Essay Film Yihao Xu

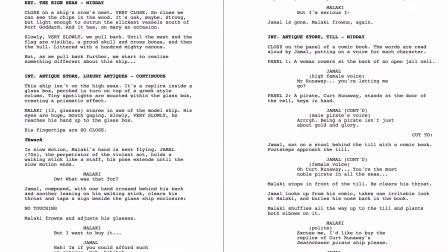[0:00]
In Project A, my responsibility is gaffer to work with lighting.
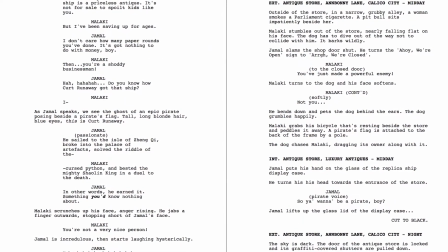[0:05]
The first thing in the script is happened in the antique store.
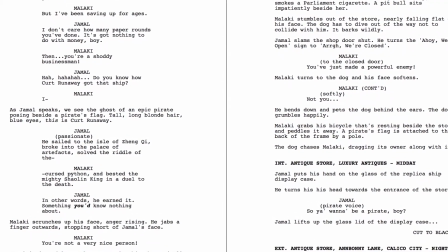[0:09]
A little boy is reading a comic book and then talk to a old big guy beside the counter.
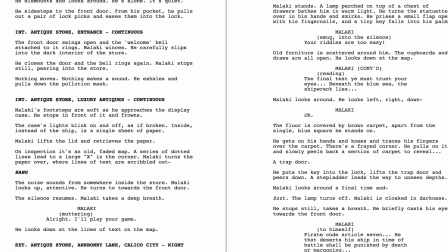[0:17]
Okay, let's draw a picture to show the position and the relationship between them.
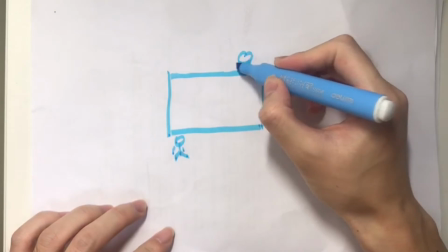[0:24]
As I say, there is a table or a counter, and there is a little boy and a big old man.
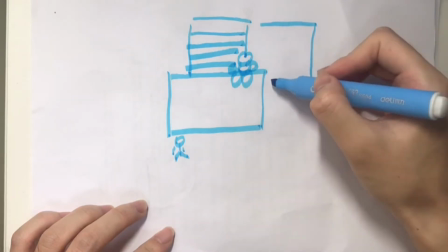[0:29]
Behind the big old man is a shelf. There is lots of items antique on the shelf.
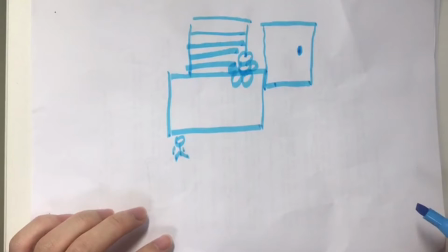[0:35]
And besides the shelf, besides the man, there is a door. Okay, according of this, so I found some reference.
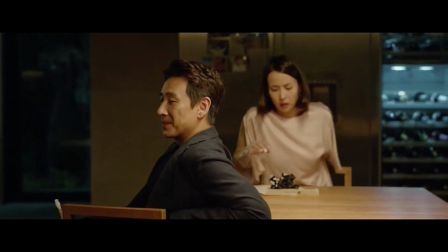[0:43]
I think maybe this is most famous film in 2020. It is Korean film Parasite, which win the Oscar awards.
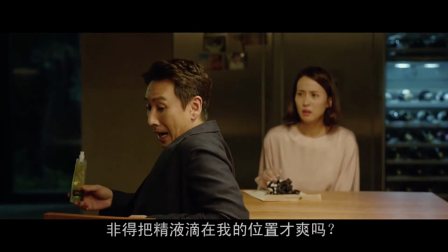[0:51]
In this scene, there's two people talking besides a table, the similar situation in the script.
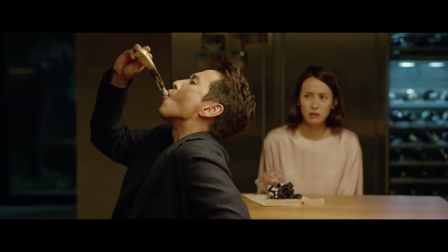[0:58]
Okay, let's draw a picture of this.
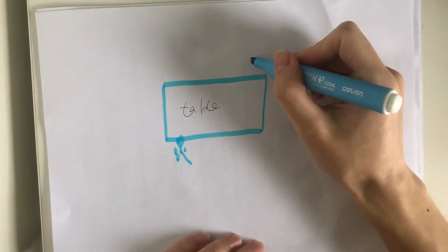[1:00]
A table, and the male and the female, and then there is a refrigerator behind them,
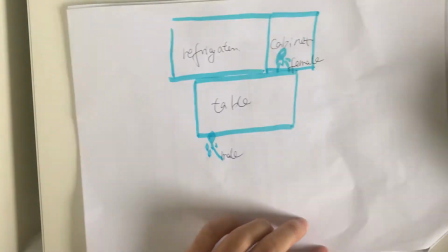[1:08]
and besides the refrigerator, there's a shelf, kind of this sense, and in the left of the image, there is a window.
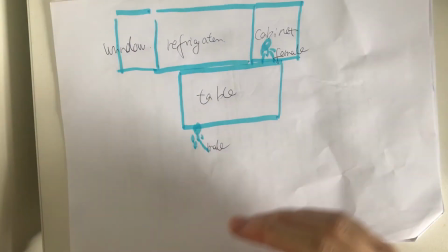[1:16]
Okay, this is the position structure of this mise-en-scène. Let us see the original picture.
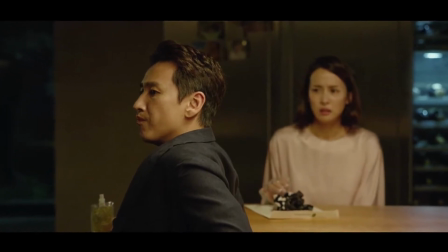[1:21]
And then we think about the lighting.
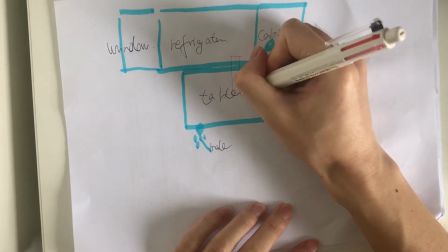[1:23]
Firstly, there is a lighting come from the ceiling, is the key light and the main light of this scene.
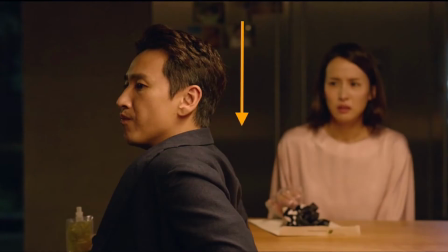[1:30]
I drew a yellow arrow in the mise-en-scène, but we look the picture carefully.
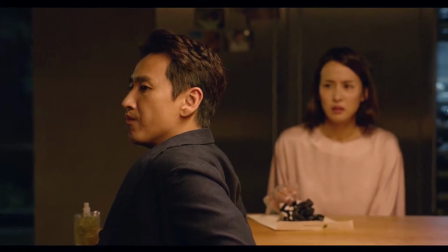[1:35]
We can see there's still some lighting in the male's face. It means there is some another lighting come from this position.
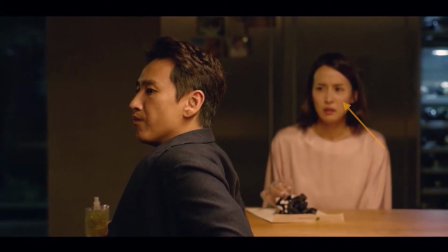[1:42]
I drew another yellow arrow. The same lighting you can see that in the female face.
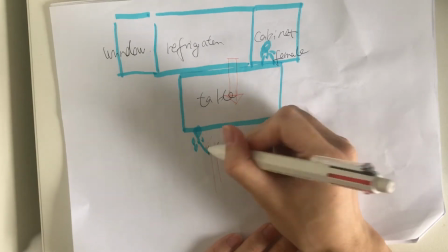[1:48]
It is not only come from the ceiling. You can see the shadow in the shoulder of the female, so we can confirm that there is another few light.
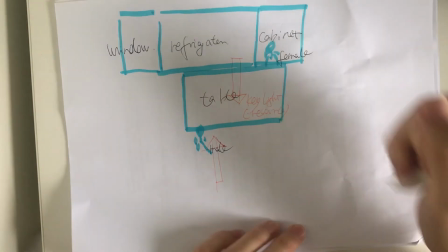[1:56]
Okay, let us see another lighting of this mise-en-scène. We can see there is a daylight in the right of the mise-en-scène.
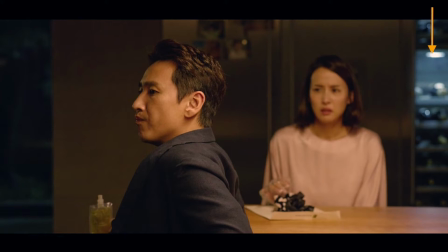[2:02]
This is different color between the key light. Because of this, there is a depth in the mise-en-scène. The same things happened in the left of the mise-en-scène. At this time, the daylight, the blue, is lighter.
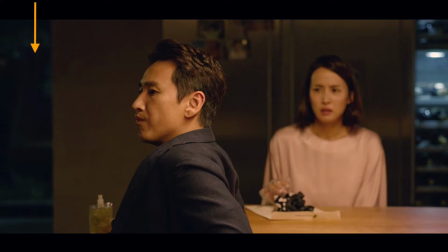[2:18]
Let me think about that. If there is no the window, it means like this.
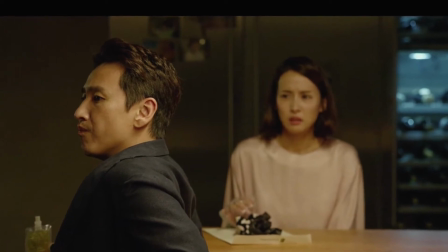[2:23]
We can see there is an absence of depth, so we need it.
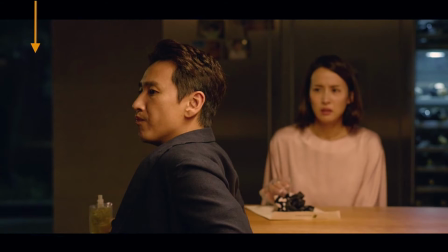[2:29]
Let us draw it down. Let's look at the picture further. We can see there's some lighting on the refrigerator. I call this lighting is detail lighting. The detail lighting can show more detail of the mise-en-scène.
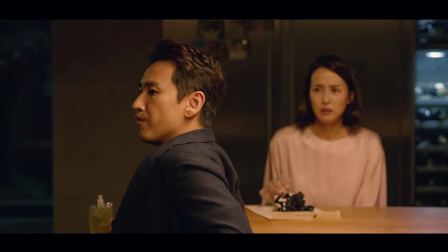[2:44]
Another function of the detail lighting is can separate the character and the background, so it is important.
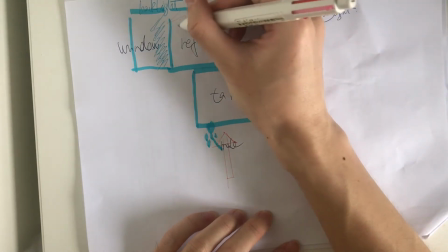[2:51]
Let's draw it down too.
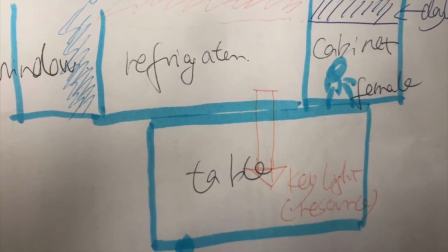[2:55]
This is all lighting. It is not complex. It's simple, but effective. Sometimes simple is more. Okay, let's back to our script.
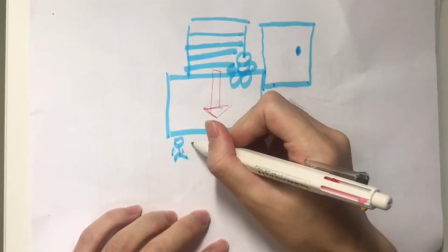[3:07]
According to what I learned from the reference, so I designed the key light come from the ceiling,
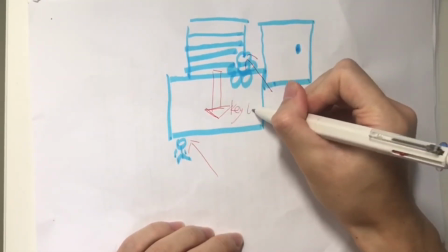[3:13]
and there's some fill light to light up the part of the face, give more modeling to the face.
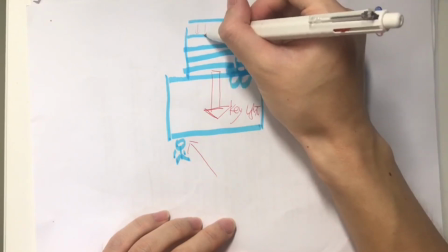[3:21]
And then I use some detail lighting to light up the items, the antique on the shelf.
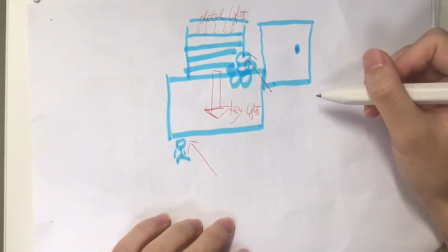[3:29]
And then I hope to talk to the director to open the door,
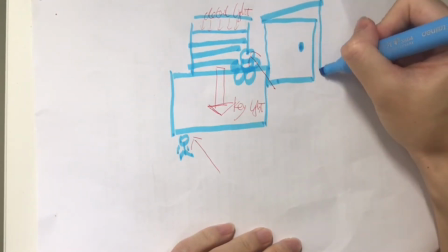[3:32]
let more lighting come from the door, then can give more depth of the image of the mise-en-scène.
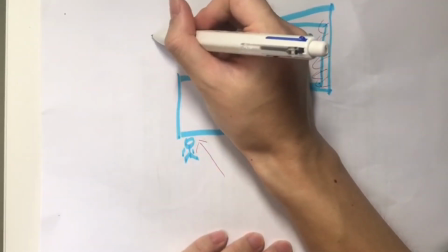[3:38]
This lighting, I will use different color. This color is daylight to contrast the key light of the tungsten.
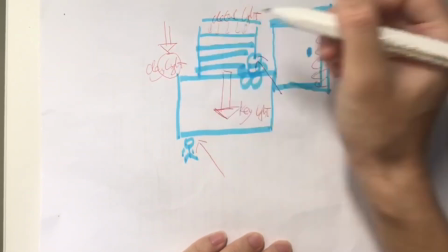[3:45]
And then I will use another daylight, blue light, cool color to light up the left of the mise-en-scène.
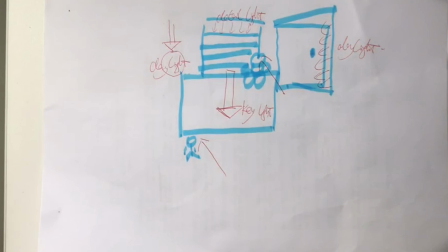[3:51]
Is an antique or a item. So from this, you can give more depth and more information of the image. I'm trying to according the rules of the reference, but not totally the same as the reference.
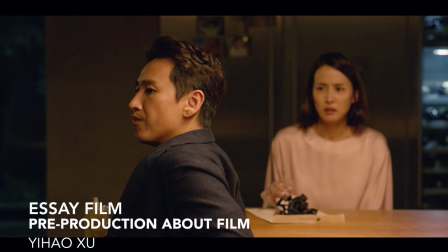[4:06]
I hope I can possess more creativity and innovation to the production.